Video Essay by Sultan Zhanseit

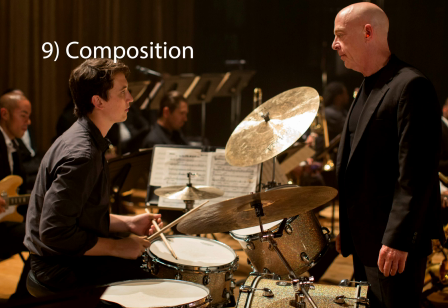244s
The composition of the shot will be vertical, since the shot draws the eye up and down to show strength and Fletcher's power.
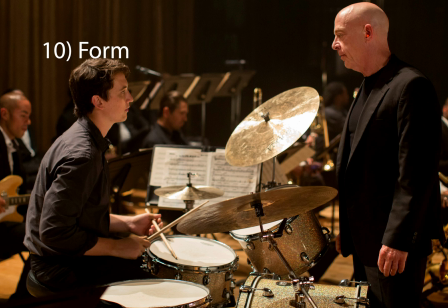259s
For the 10th point, the form. The form of the shot is open. It is not highly composed, and the shot is very simple, natural, and unstructured. This because
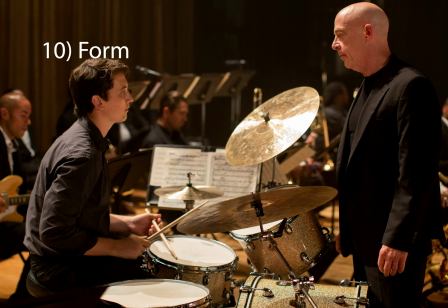276s
it's cutting out a portion of some of the musicians in the orchestra, as you can see on the right and left side. Now on to point 11, framing. The framing in the shot is moderately loose.
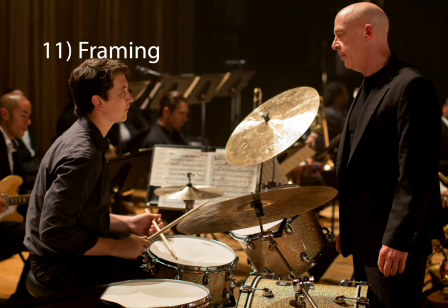294s
The characters have space to move, and you can see their full body width. Point 12, depth of field. There's a shallow depth of focus in the shot.
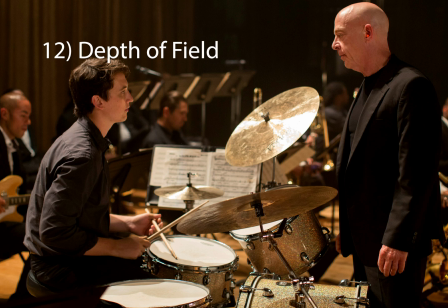313s
This is because there's only one layer of the frame in focused and the rest is blurred. So both of the characters in the drum set are the only things in focus. Point 13, character placement.
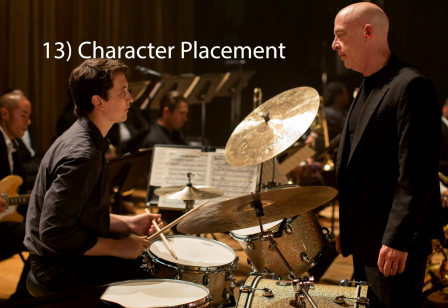330s
One of the subjects is on top of the frame and the other's on the bottom. So Fletcher, being the one on the top, shows that he has the power and the strength. However, Andrew is on the bottom, showing vulnerability and weakness.
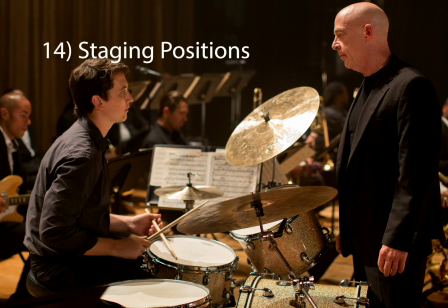351s
For point 14, staging positions. Both characters in the shot are in profile, meaning that only half of their face can be seen. This shows and means that the characters are lost in their own thoughts and they're thinking of something.
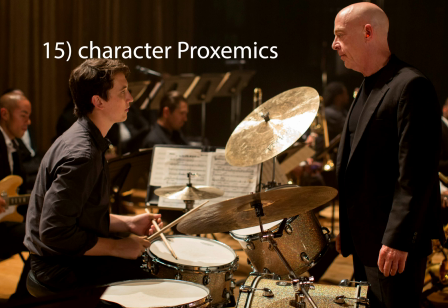371s
Now for my final point, 15, character proxemics. Both of the characters are at social distance, meaning they're not too close but not too far away. So that shows that they're strictly there for impersonal business.